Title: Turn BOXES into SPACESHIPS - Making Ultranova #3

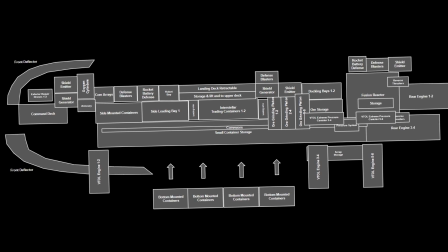In this video, I will show you how I turned these 2D boxes into this 3D spaceship.
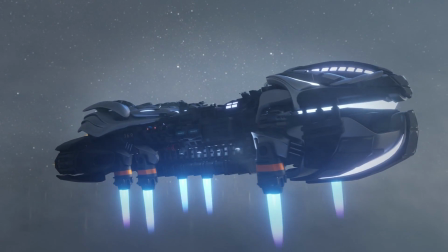But before that, we need to understand how I realized that this was the way to go. Earlier this year, I modeled a large spaceship for Ultranova.
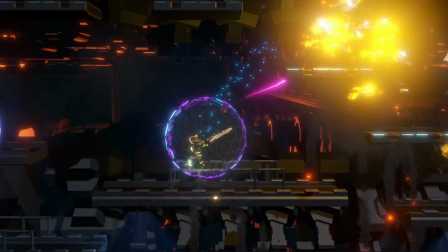The first level takes place on a spaceship and I needed the exterior of that ship for a cutscene intro.
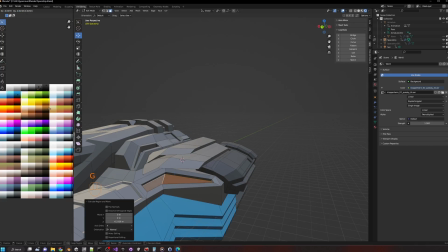I went about this my normal way, mostly by randomly pressing E to extrude and S to scale to turn a single box into a big ship.
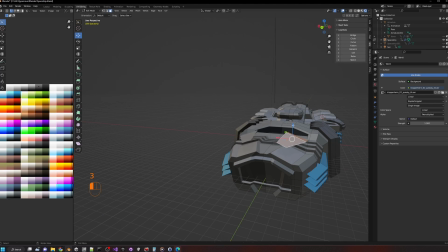It's a fast way to model spaceships and you can make them look pretty cool. But there were two problems. First of all, the polygon density of the ship was not high enough, which made the ship look like big flat surfaces at close range.
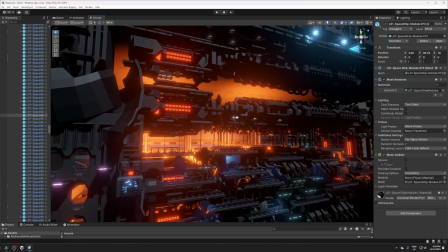And secondly, when I designed the level to take place inside the spaceship, and for the cutscene to make sense, the different parts of the ship needed more purpose.
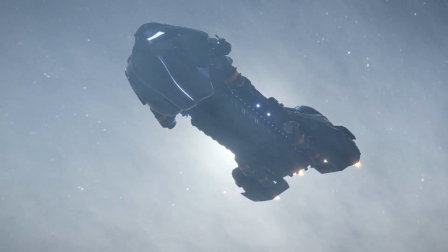So I thought of a new way to design and model the spaceship. Stay until the end of the video where I will let you know the final polygon count of the spaceship. First, I brainstormed ideas of what theoretically would be needed on a spaceship.
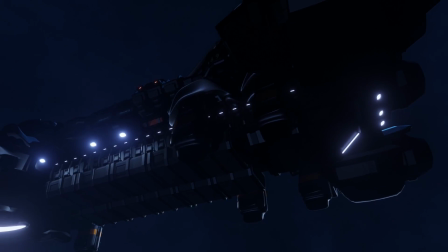For the purpose of the story, there needs to be a lot of cargo space,
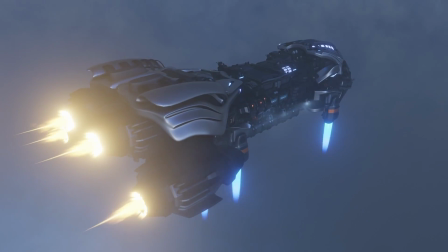but I also needed it to have propulsion, communication, and defense mechanisms, so my list grew.
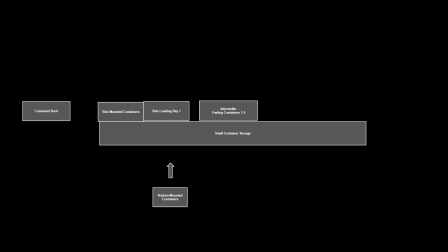I created a Google Slides presentation and began to place my ideas into a layout of boxes.
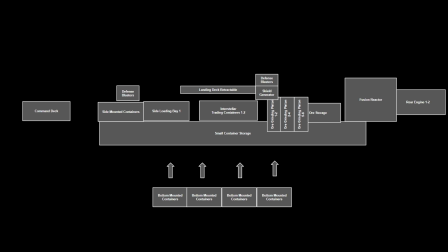Command deck, side-mounted containers, side loading bay,
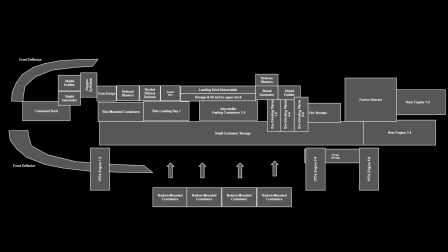interstellar trading containers, small container storage, bottom-mounted containers, ore grinding pistons,
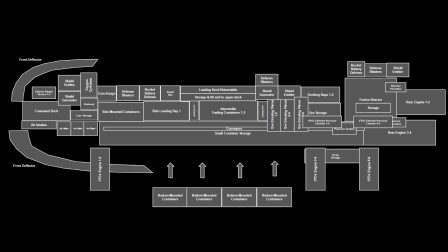retractable landing deck, shield generator, defense blasters, fusion reactor,
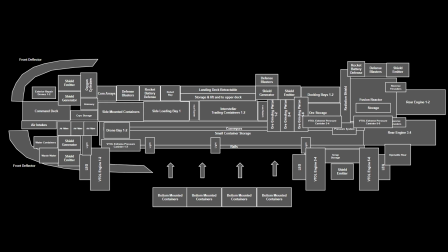storage engines, VTOL engines, front deflectors, comm arrays, and it went on like that. While I made this layout,
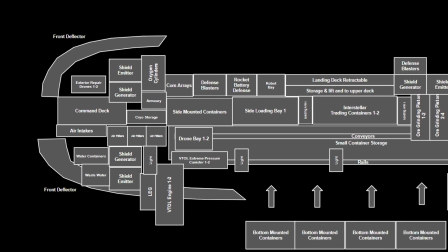I was considering what would make sense from a spaceship design perspective and for my first level to make sense as you move from left to right in most platformers.
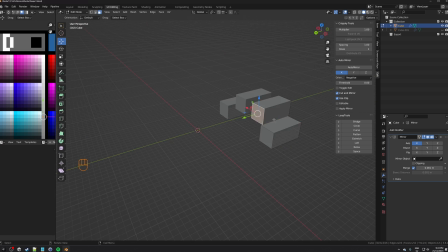When I had a layout that made sense, I started Blender, and with a mirror modifier,
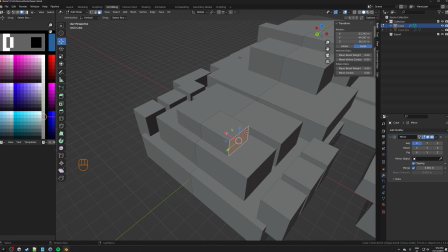because we love symmetry, I began to create the same boxes from the layout but now in 3D space.
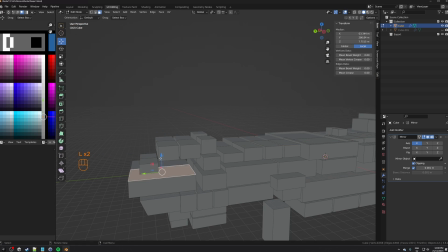I named the boxes to represent what the module would be so I could replace them with detailed counterparts in the next step.
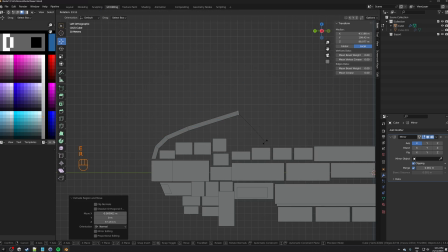The deflector shields could not be simple boxes,
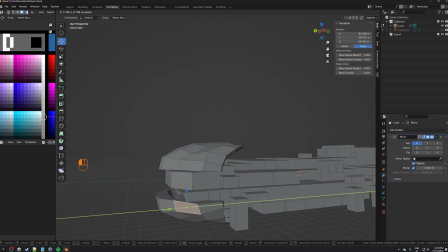so I used my normal extrusion method to shape the front deflectors into arcs like the layout, but this time in a third dimension.
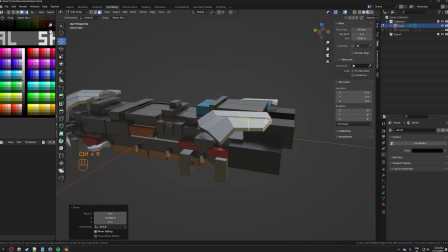I also added deflector surfaces at the back of the 3D model, which I thought would balance the spaceship.
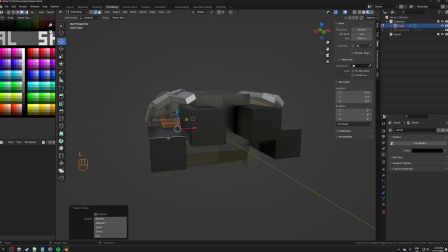This primitive box version of the ship only took about 30 minutes to make, and now I had a solid starting point to add details that would solve the low polygon density problem from my first attempt,
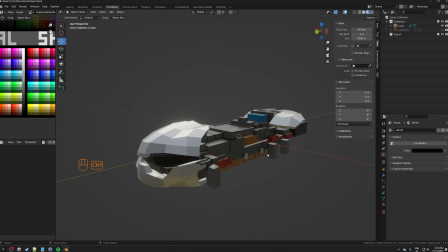as adding details for something like a comms array or defense blasters would give me many more ideas to incorporate into the design. And this new ship will reflect the layout of the first level of the game, so both problems can be solved.
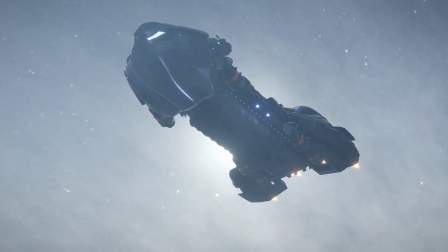The detailed version of the ship took about 12 hours to make.
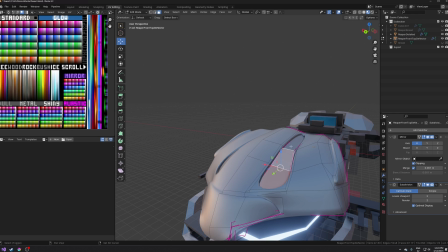I started with the deflector shields and I added a surface subdivision modifier to make the deflector shields smoother.
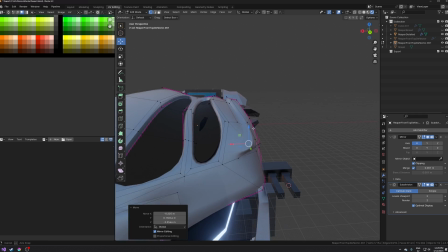I imagined that the deflector shields would also benefit from extra armored plates along the top and bottom.
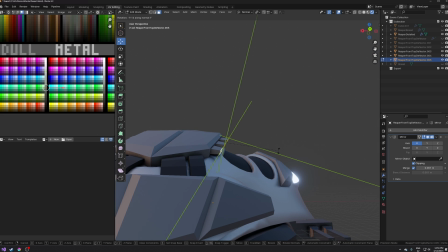I'm also a huge fan of symmetry and repetition, so I extruded an array of supports from the armor plates and curved them into a ribcage-like formation.
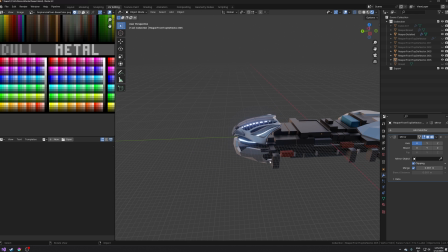To simulate the interior of the spaceship, I use emission where the command deck is and in parts of the front deflectors.
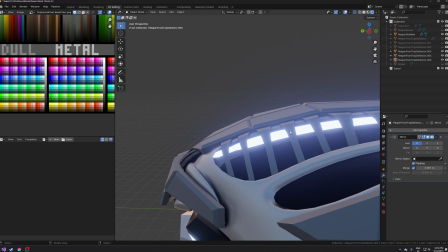The blue emission sort of makes sense, since a camera outside the spaceship would likely overexpose the light coming from the interior of the ship.
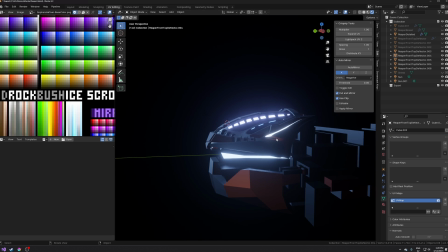I modeled a lot of the spaceship with a black background and with a viewport set to EV render or material preview,
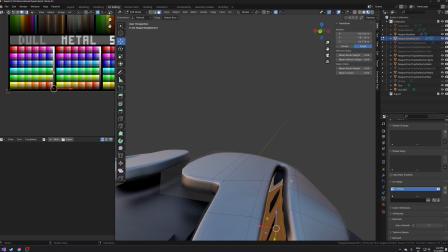so I could get an idea of what the spaceship will look like inside the game. After the front deflectors were done, I repeated the process for the rear deflectors.
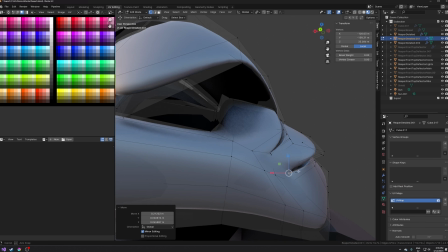I do my box modeling with the surface subdivision modifier enabled so I can see the result directly.
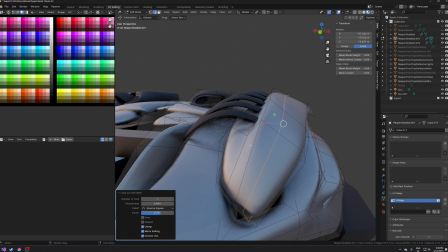Again, an external rib cage-like support structure, and then I made holes and a layered look of the rear panels.
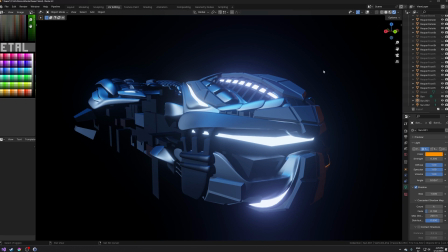When previewing the ship with moody lighting, I was pretty happy with the shape.
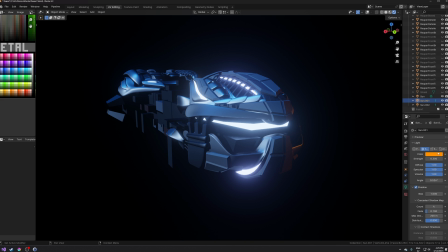This cargo transporting ship would be able to plow through debris with the front protection that got a bit of a mean helmet-looking shape.
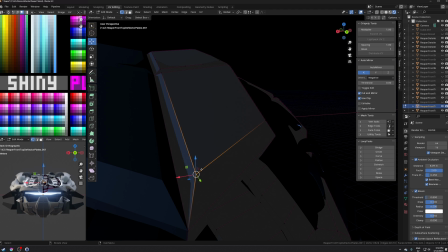Since I'm not UV unwrapping or texturing this spaceship, I have to use polygons to add detail.